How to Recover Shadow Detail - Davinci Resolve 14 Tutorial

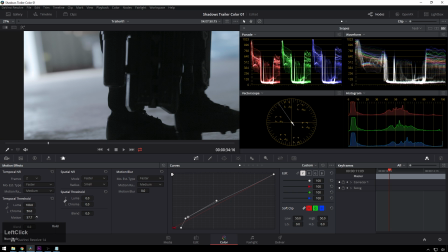243s
It's already helping out a little bit, and then we'll bring our motion threshold up, which will just let more of the image be taken in. And now you can see if this is just going to sort of go whizzing by, I might have to make this one frame.
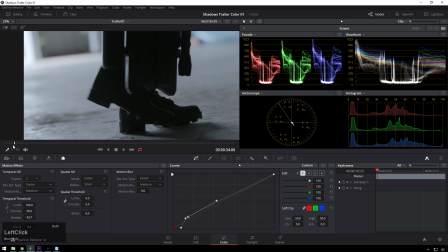259s
I think you're getting a little bit of artifacting in there.
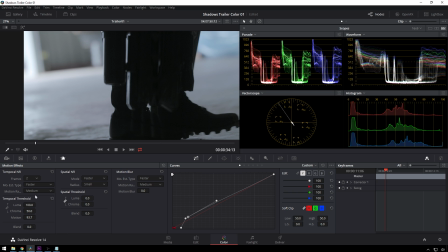262s
Yeah, so right here you can see there's this little artifact going on, so we'll need to change this to one frame because this is moving too fast.
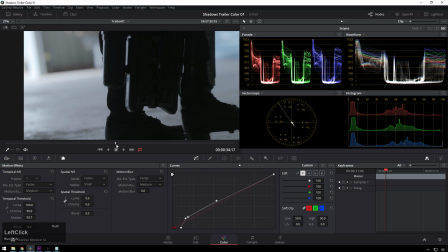268s
See, that cleans it right up, but that makes the noise reduction not quite as good. But, you know, this shot's pretty motion blurry and stuff, so I mean, I think we're going to be able to get away with it from there. That's the tip. You know, if you like this video, give it a like. If you didn't, give it a dislike, no matter what your feelings down in the comments below. But if you want to stick around,
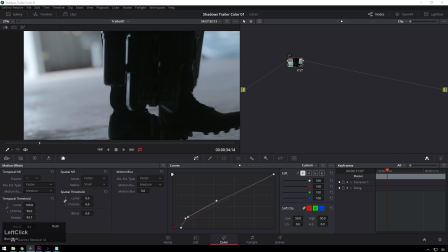288s
I will show you the actual grade that I did for this shot in this trailer. You can hit Control B to go to the other version.
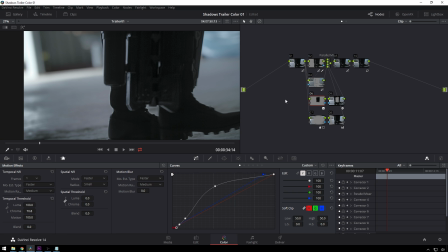293s
And now you can see this is what it actually ended up looking like. I probably need to reduce this noise Even a little bit more. I might drop the spatial reduction in there. Yeah, nice.
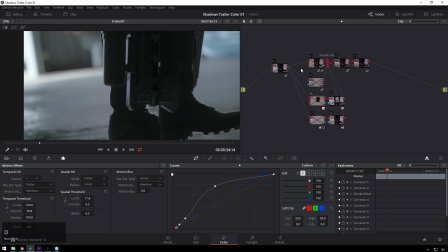306s
So if we go through this node by node, you can see in this first node, we did just like we did in the tutorial. You see this is the gnarly curve that I came up with for there. And just in case you're curious, here's the raw settings.
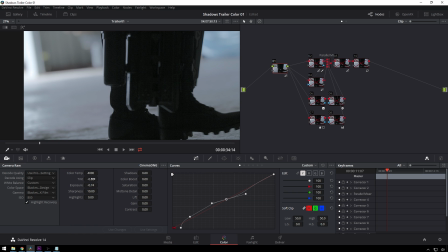320s
So pretty simple stuff. And then we've got this crazy parallel setup, which I've been doing a lot recently. And you can do all these in serial nodes. It's totally fine. I just like to do it this way to keep myself organized.
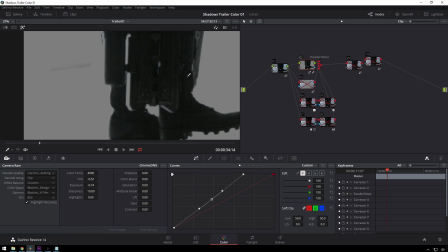335s
And so you can see here, we just selected the darks and then we added some more contrast there.
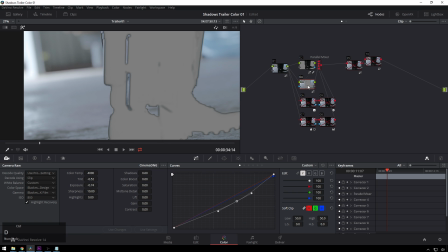343s
In this one, we just selected the highlights and we brought them down.
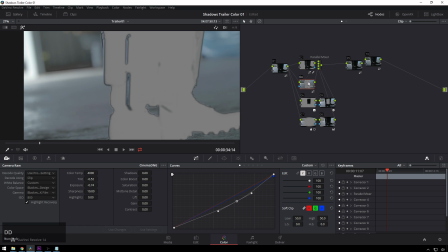349s
So we did a little bit of an HDR effect. Let's bring these nodes back.
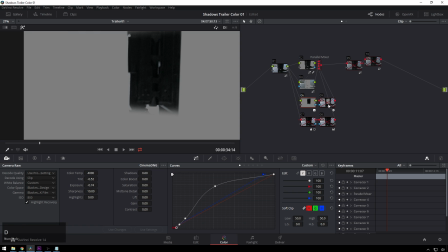356s
So that's where we're at now, looking pretty good. Then here is where I isolated just the gun in this node and contrasted it up more and added more noise reduction because I decided that the gun was the focus of the shot because like I said, there wasn't really any focus going on here. And then in this node,
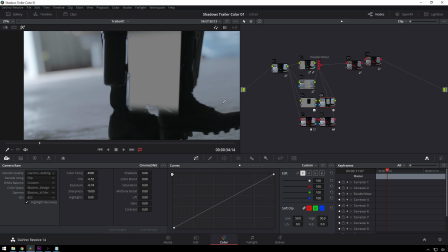374s
I just sort of blurred everything else a little bit to hide the fact that the gun wasn't quite in focus because we're running gunning on the shot, shooting pretty blind.
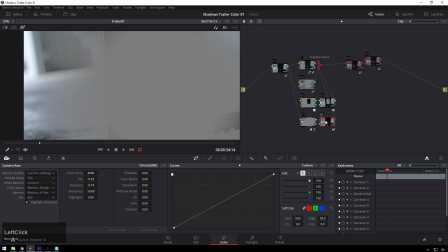381s
Now, in this node, vignette, and then here, it's brightening up in the middle.
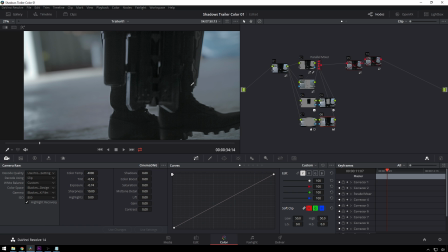388s
Hit Shift H, you can see. So this is where we're at now. Looking pretty rough, but in this next node, we're going to fix it up. So darken it down a little bit and add more noise reduction.
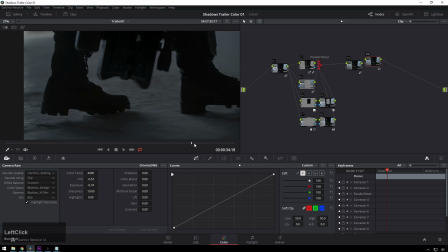400s
And hopefully that will work pretty well and fit in with the rest of the stuff. And you know what?
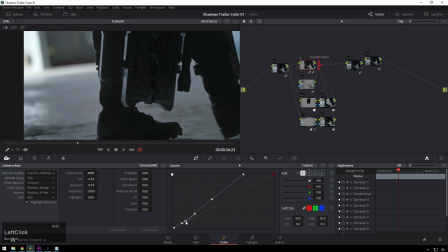405s
I might even, since I'm here, darken our darks down just a little bit more. Nice. I think I like that a little better. So you can see that's the shot before. This is the shot after.
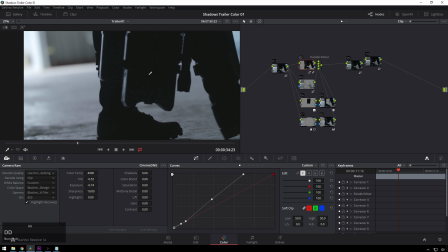422s
We can see that there's a subject in the shot, even if it's a little bit blurry. And, you know, get a little bit of the detail back in this background because I know the director was worried about that. And there's some focus in the shot now. But you can see we got pretty close with just our one main thing, getting the detail back here.
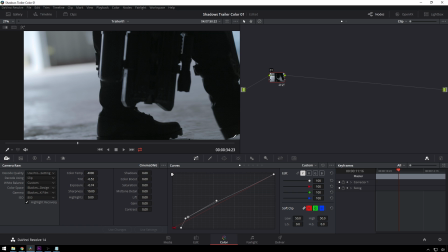438s
So, yeah. Glad you stuck around this long. Be sure to check out meestnewmedia.com/products where we've got all sorts of good stuff.
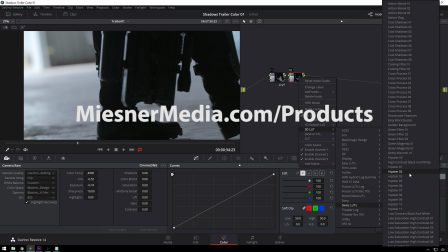446s
Check out the Swiss LUTs pack in particular. And I've rambled on long enough. Once again, I'm Theo with Meestnew Media. Have a great day and I will see you next time. Bye.